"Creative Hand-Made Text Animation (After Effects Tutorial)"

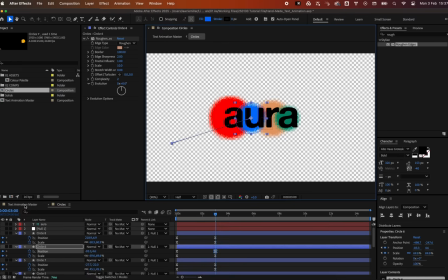(8:26)
The aim here is to spread the colors out evenly so that no single color is too dominating.
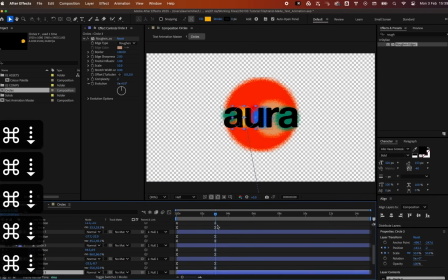The beauty of this method is that you will create a new and unique outcome each and every time, just like handmade animations.
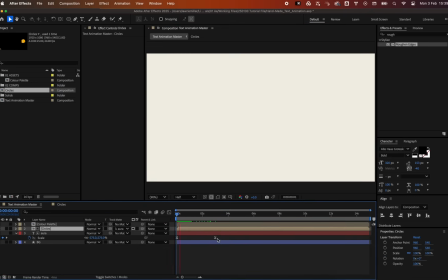This looks about right. Next, we want to add a final resolution of the text to a solid color.
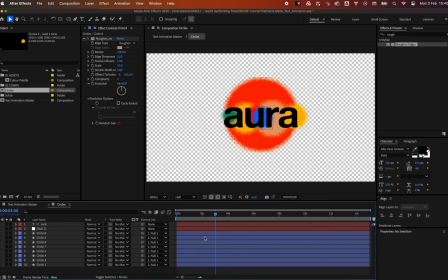Duplicate the top circle and add new position and scale keyframe so that it swoops in from the bottom and fills the text.
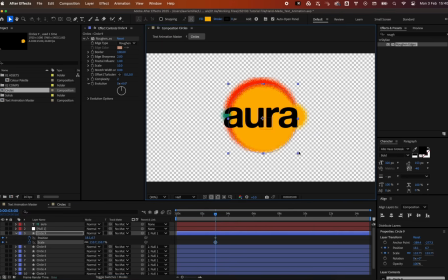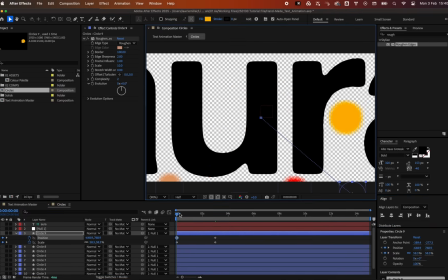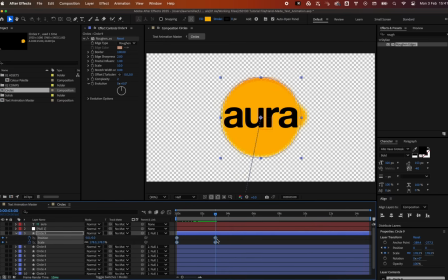(9:40)
Add the same easing as before. Duplicate the new circle a few times and change their colors.
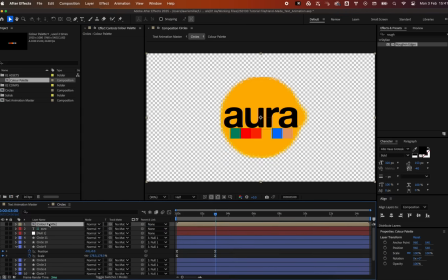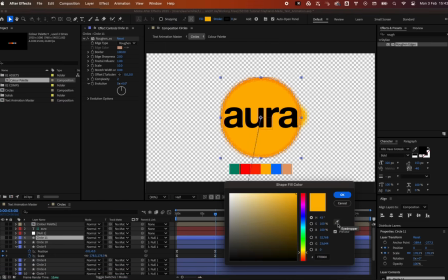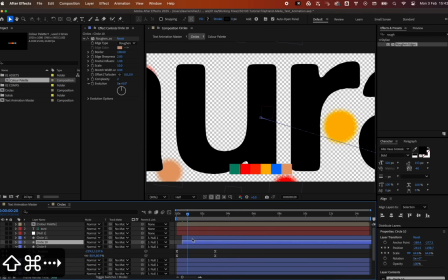(10:12)
offset the layers by a few frames, and play with their position in the timeline so they come in at the right time.
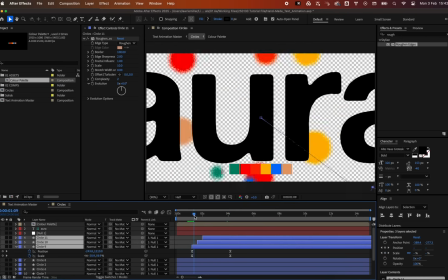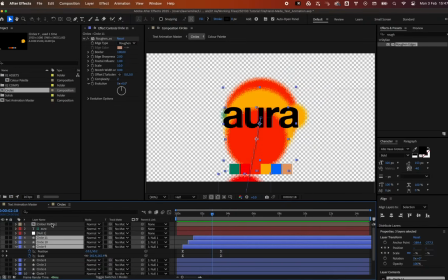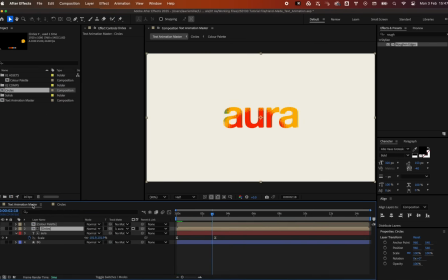(10:31)
Navigate back to the main comp and fine-tune the circles to get the best look.
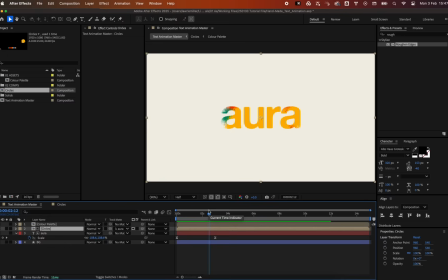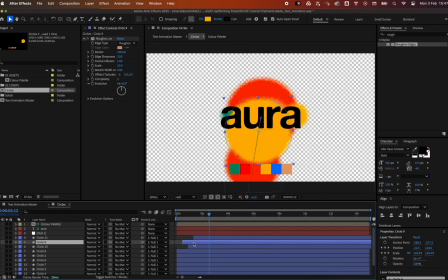(10:53)
Here we are changing the order of colors, and the amount of frames each layer is offset by.
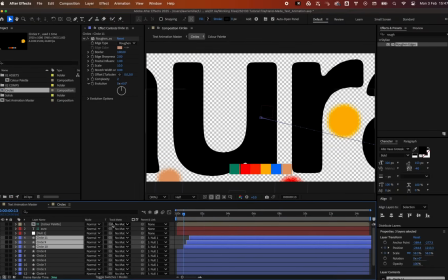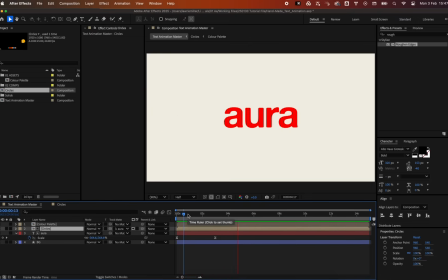(11:04)
Much better. Now, let's enhance that print-like effect.
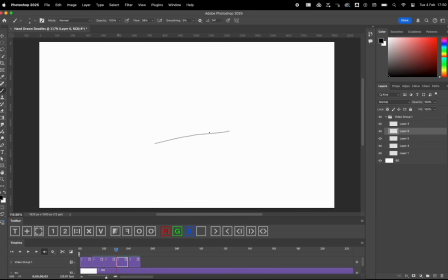(11:09)
You could painstakingly animate doodles frame by frame in Photoshop. But that takes forever. Luckily, I've already done the hard work for you.
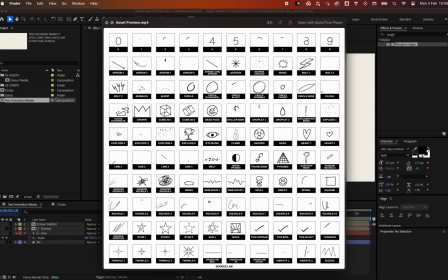(11:19)
Doodle Motion is a collection of over 100 hand-drawn animations, light, medium, and heavyweight doodles, all animated frame by frame.
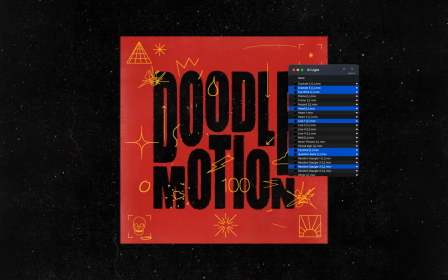(11:28)
Just drag and drop them into your project for that effortless handmade look. You can find them at sourcelab.shop.
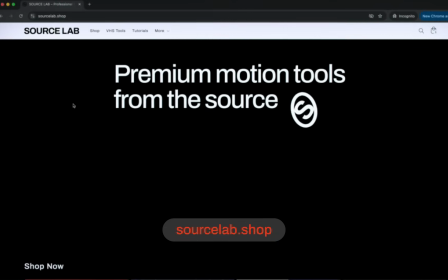(11:35)
The link is in the description.
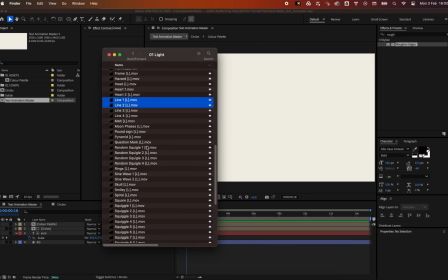(11:39)
For this animation, I'm using line 1 and 2, squiggle 1 plus twinkle 3 to add that extra energy.
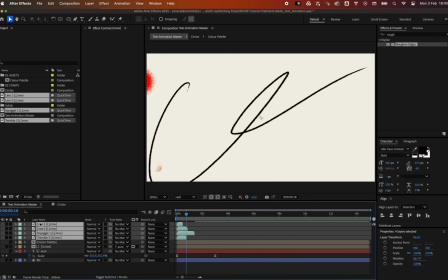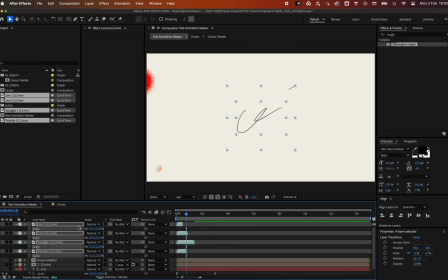(12:00)
Position and time them to your liking.
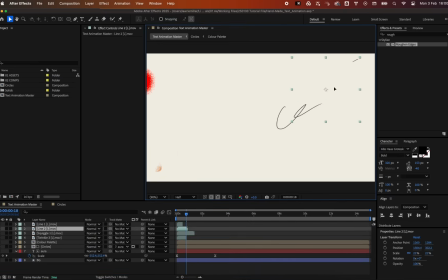The animated doodles really help to emphasize the movements, making the animation more engaging and fun to look at.
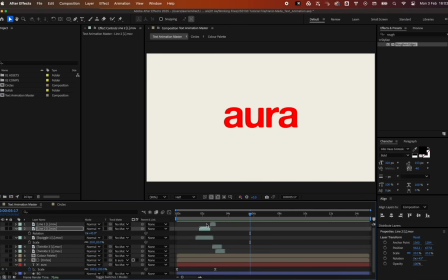(12:19)
Pre-compose the doodles and change their color to a tone that resembles a pencil mark.